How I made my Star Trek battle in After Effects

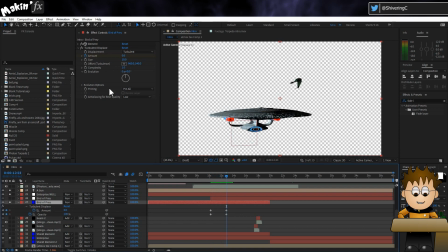I keyframed the amount to reduce in line with the opacity. The bird of prey's weapons were the beam effect.
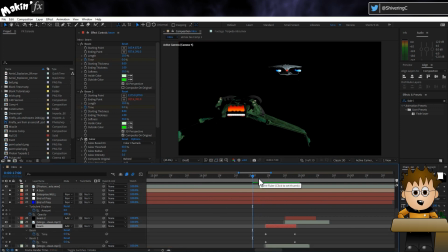The length was just 10%, and I keyframed the time to get the beam to travel. Setting the start and end widths gave me the look of the beams moving closer or further away.
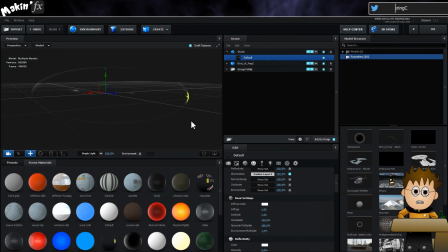For the shield hit, I already mentioned that I used a sphere distorted in Element to get the oval look from the series.
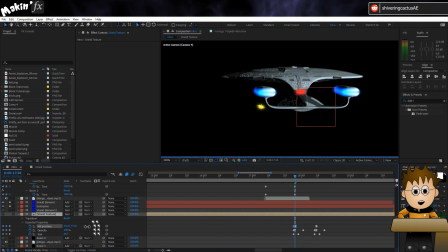I then used an Essential Graphics pre-comp for its texture, which let me position the shield hit on the oval, lining up the hit and beams. Shortly after doing this, I sunk my head into my hands, realizing I was making this short to show off my tutorial for exploding on impact, but at least I get to share with you a different option.
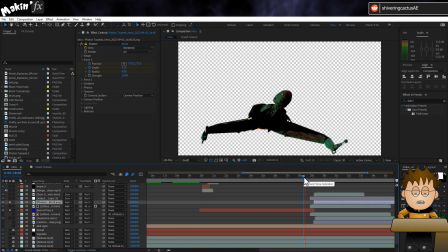I think I've covered the photon torpedoes quite extensively in the other video, but for the explosion, rather than break apart the model and try to animate the pieces, I used the shatter effect.
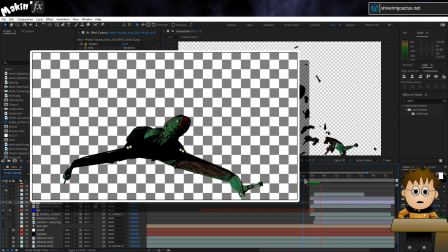First, I took a still of the bird of prey and brought this into Photoshop. You can use custom image maps for the shatter effect, and to do this, all you need is different colours.
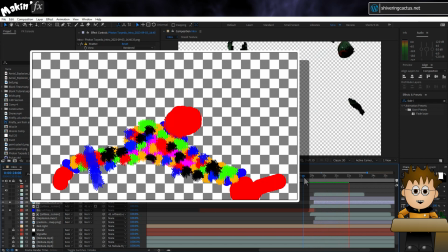So I had some fun with a dry effect brush, drawing over the model to isolate the bridge and wing guns to remain intact, and this helped produce a slightly more realistic breakup.
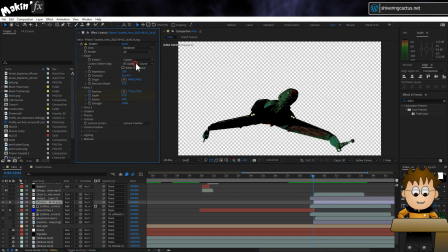At the point of the explosion, I swapped out the element layer for the still, and positioned a couple of stock footage explosions behind and scaled up.
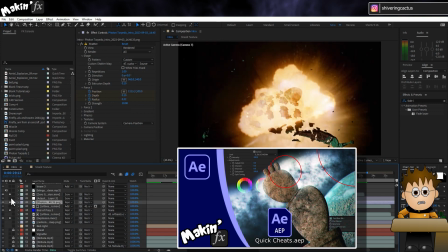If you remember, I showcased the explosion glow preset in my quick cheats video, so I used this now to get the light to wrap around the Klingon ship, and that led to the final shot.
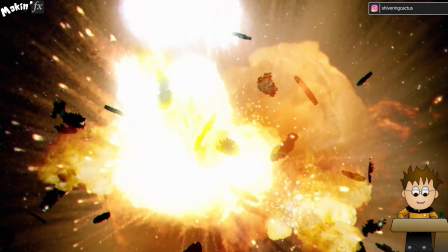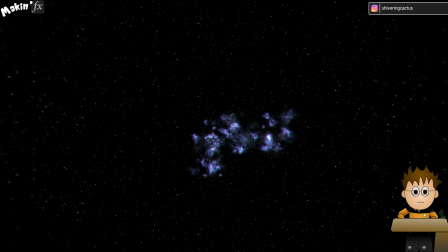The shatter effect has been overlooked in recent years, with 3D becoming easier in After Effects, but it's still a useful option when you need it.
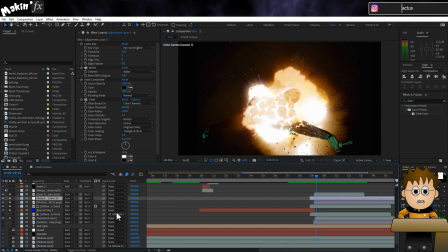And that's it. A lot of tweaking and sound effects help sell the outcome. Those were my voices just played about with using Audition to get Mr. Worf's deep voice. I've not really gone into detail here, but let me know in the comments if you'd like to learn more about any of the elements used.
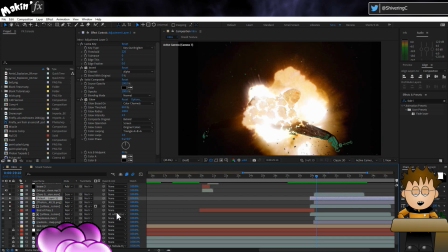And if there are any BTS fans still watching, I purple you, and all my subscribers.